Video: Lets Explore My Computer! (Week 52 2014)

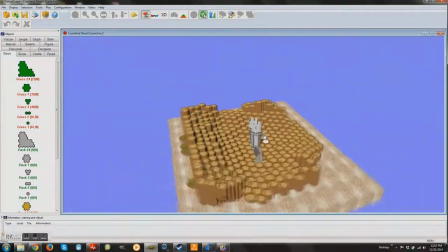And see how I have the sand tiles up, almost to imitate like sand dune
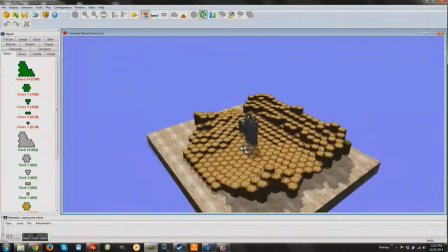type areas. And as I twist this around, you're gonna see what it's gonna look like.
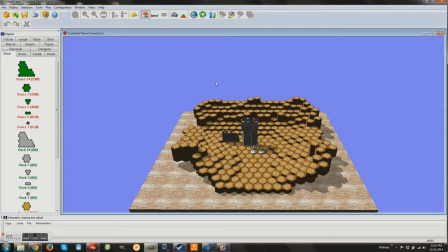This will basically be the most where the camera viewpoint will be, is focused in on these guys from this
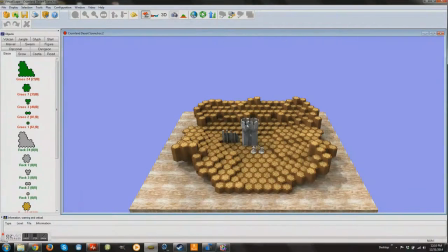angle, this position. And as you see the 3D element provided here, and you see the wall spire up there, looking nice. And they're basically just guarding this thing, wondering why.
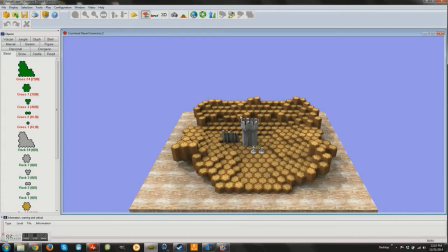It's supposed to add like a little bit of a satirical comedy element to the series.
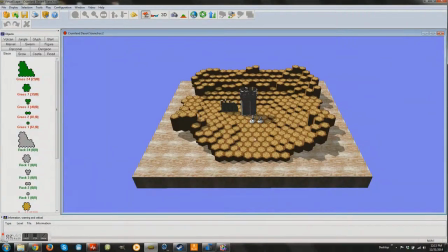With these guys guarding this place and basically wondering why they're there. cool function for this VirtualScape. This VirtualScape just awesome program to work with. I mean, people usually just use it to build their sets to actually play the HeroScape game,
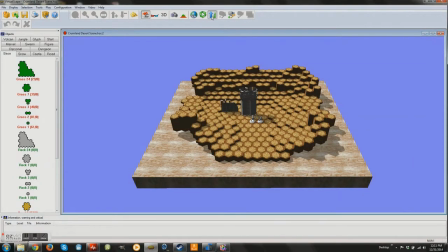but I'm actually using it to build my sets and not even have to worry about taking them from my attic. I just build them here virtually, and then I know exactly what I have to build when it comes time to the day of
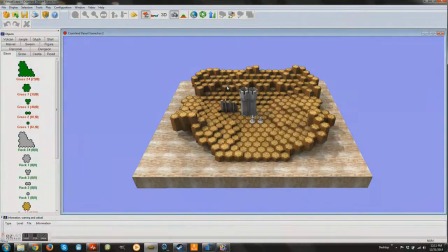the shoot, so it cuts down my planning and build time by days,
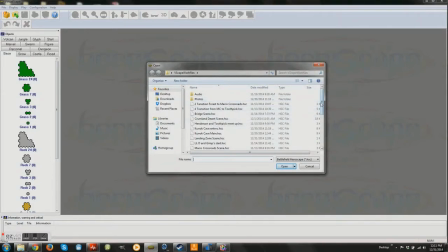practically. So those were two places I made up. Now let me show you a piece of set that is probably going to be familiar. There's going to be a couple of familiar areas that have originated from the game.
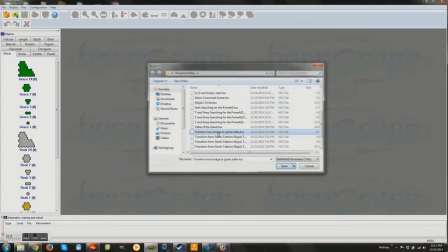Maigal's Tomb and Table of the Giants. And I'm going to show you Table of the Giants in a second. So basically what I did is I just built what was originally used within the game,
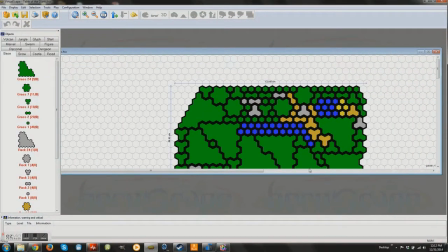and I basically added on to it. So as you see, here's like the 2D map,
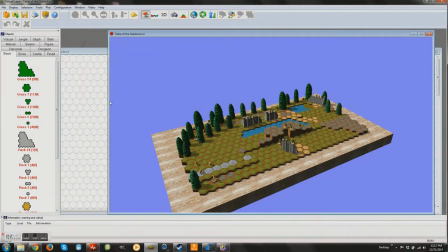and I basically just built around what was the original set from the original game.
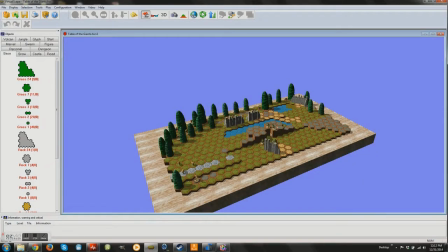So that way people will be able to recognize, oh yeah, that's Giant's Table, and play that all the time. And as I turn this around, you see I added like a little bit of road, extra ruins, trees, a little pond. Just give a little bit more
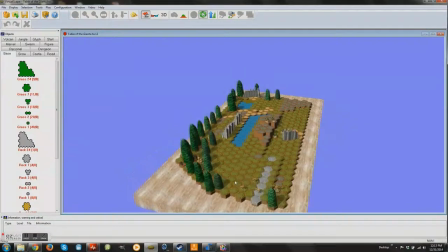interest to the scene and provide a lot more space, because there's going to be a lot actually happening in this area.
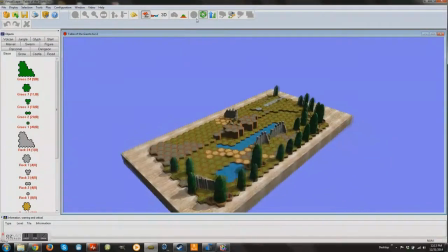As you see, you can see the little Maro warriors coming up on the four protagonists of the show.
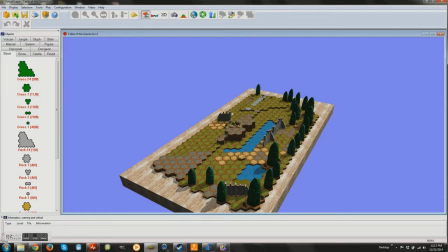And this also, this whole VirtualScape also provides me a great leverage for my voice actors.
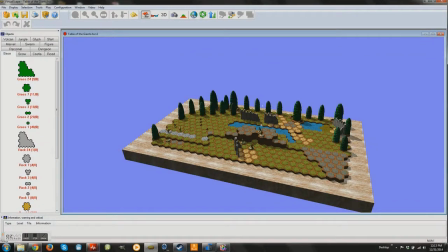So to give them a better idea of where their characters are residing, how they're moving, what environment are they in, it's much better to show it than actually describe it.
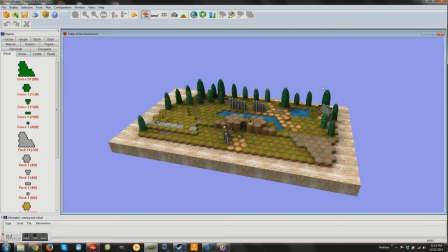Can't say enough about this VirtualScape. It's just an awesome program to work with, and I'm just so glad that I was able to. Thank you guys from the HeroScape chat group on Facebook that recommended me this page. It has saved me so much time.
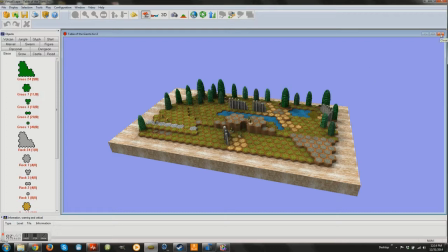Moving on to other things, let me show you some editing that I'm going to be doing stop motion, just for stop motion testing in a second.
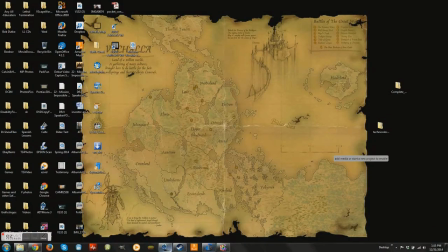Into video editing a little bit.
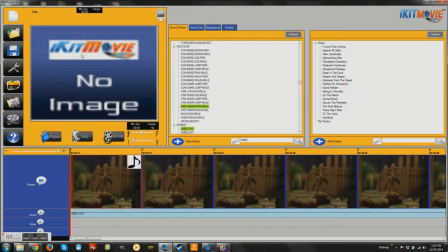And pop up on the screen my iKITMovie 3.0 editing software. Not the best stop motion shop, not the best stop motion software out there, but it's good, and for the price,
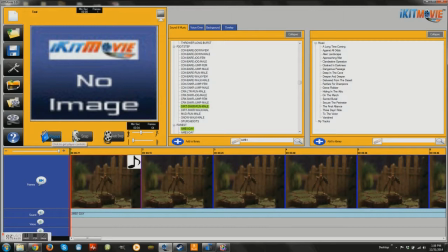it'll do what I need it to do, and sometime years in the future,
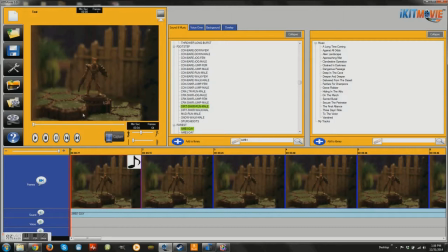I'll probably get something a little bit better, like Dragon Frame or something like that. But right now, this is what I'm going to use with, so just got to work with what I got. One thing I like is there's a whole series of sound effects throughout this whole thing.